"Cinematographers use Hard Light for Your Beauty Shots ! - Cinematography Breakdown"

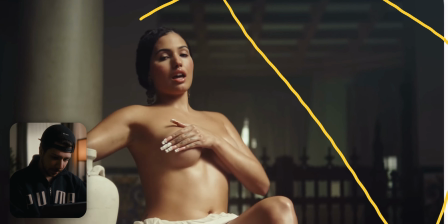[4:01]
As you can see on the nose shadow, we still have a long nose shadow,
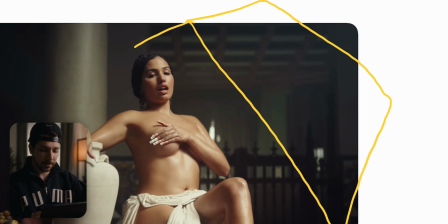[4:07]
but the source got a lot bigger.
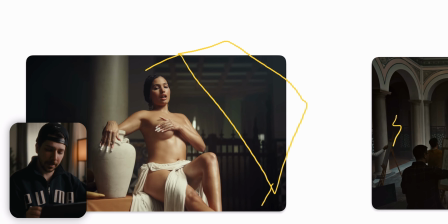[4:11]
They probably put a 6x6 or an 8x8, most probably an 8x8 butterfly with half grid claws maybe, and shoot a light through it.
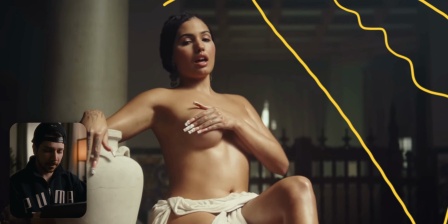[4:22]
So why didn't we make this light a lot softer, maybe with a fill light or something else?
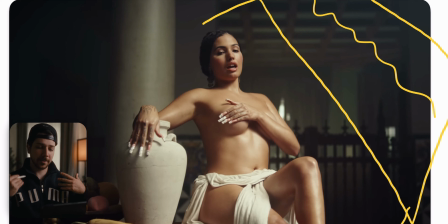[4:28]
It's the art, or it has to resemble a lot of these statues from ancient Rome or something like that. And they have a really hard, surreal feeling. So if this was too much beauty, it wouldn't feel like this old times, maybe.
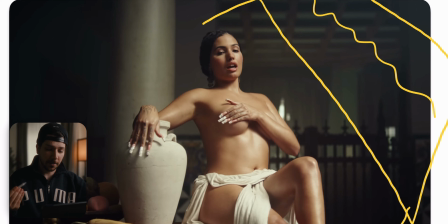[4:46]
This is something I can think about, or maybe that's the old paintings most of the time only had one big key light, as you can see, because this is also most of the time this was a painting would look like,
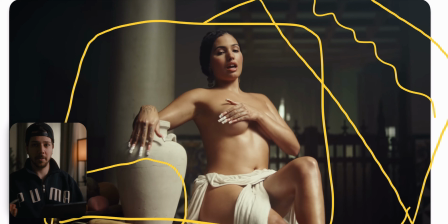[5:01]
and this whole scenery is a painting someone would do in the past.
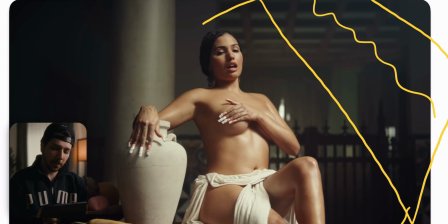[5:07]
So they try to replicate this lighting look. The reason why this light looks soft, even though it's not soft,
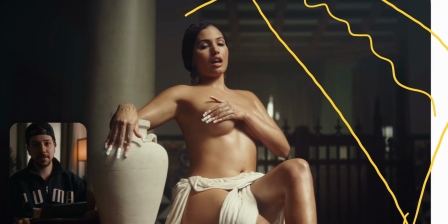[5:15]
is when you're shooting female actors in music videos, you do a lot of beauty retouch. You soften the skin, you lift up the shadows. So probably the contrast on this image on the raw footage is a lot higher.
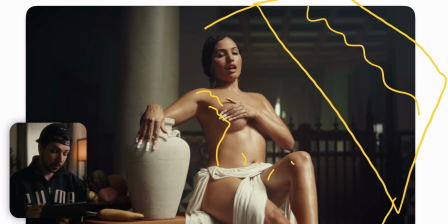[5:31]
So, but what you do in these music videos is you really mask out the actors.
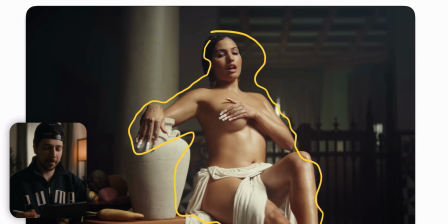[5:38]
So with today we do a magic mask or a death mask, drop the background down
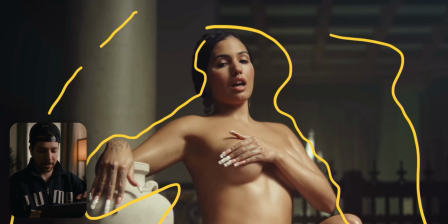[5:44]
and do a lot of beauty retouch, soften the skin and lift the shadows.
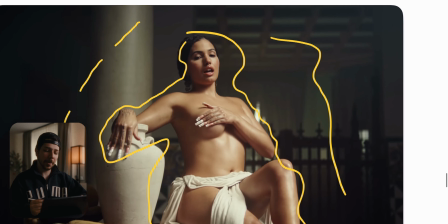[5:49]
They hate shadows. Female artists hate shadows. Yeah?
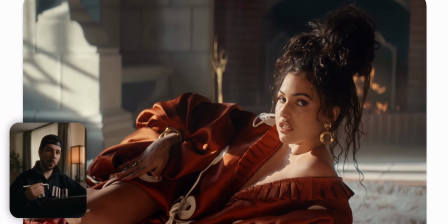[5:53]
This is another part from music video, and I really like the shot because now we have hard light and use it really nicely. Because what a lot of people think about it in lighting ratios is that these skin tones would be too high.
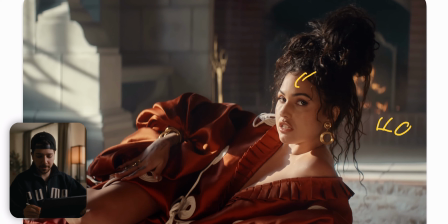[6:10]
Most of the people putting their skin tones around 40 to 60 IRE. That's the range most people use on false color for skin tones. But we are artists.
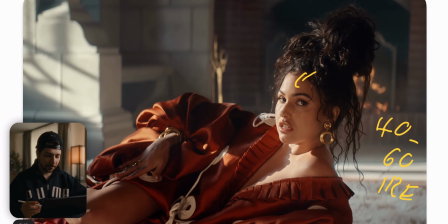[6:23]
We can do what we want. So I really like the feeling of hard light hitting someone.
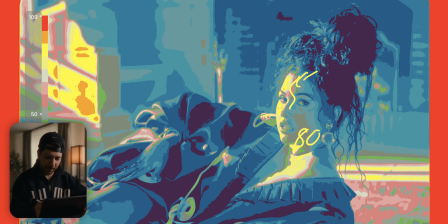[6:30]
And this probably ranges about 80 RE in this area. And also on the background.
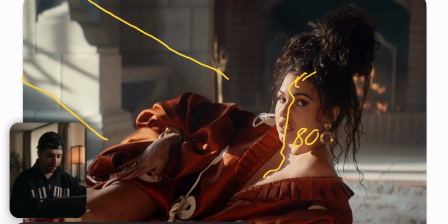[6:37]
Because lighting in these kinds of sceneries is simple. Because you just light like the scene would look. So there's huge windows. So the light has to come from there.
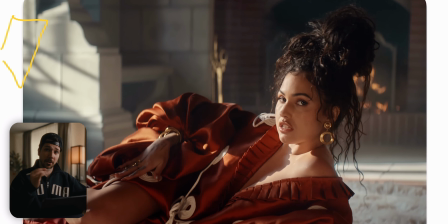[6:50]
So what we will do is we put a big light on the outside, because it wouldn't look good if the light is inside. Most of the time you try to light from outside, because that's where the light came from. So you put a light outside, shine it through the whole scene.
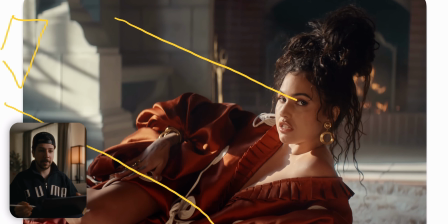[7:08]
It has to be a big light, M40, something like that, or something more modern, like 2400 aperture or Godox or something like that, and just straight up shoot at the actor. This is at daytime probably. We have a little bit of ambience,
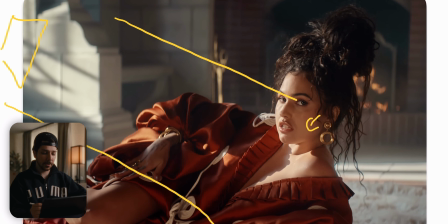[7:24]
so you will expose for this kind of skin tones and then boost the other side with the light. Then the most important part also is most cinematographers at their beginning only light the actor, but that's only half of the story.
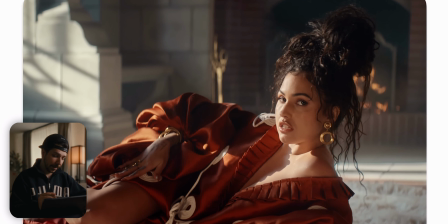[7:43]
You have also to light the background, and most of the time it's enough just a straight up swipe shaft of light across the wall to create this nice points of interest.
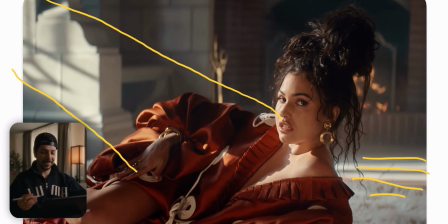[7:58]
Always try to make a little bit of interest into the background. That gives the image a lot more depth and quality. Try to watch the next ad break, look at all the shots.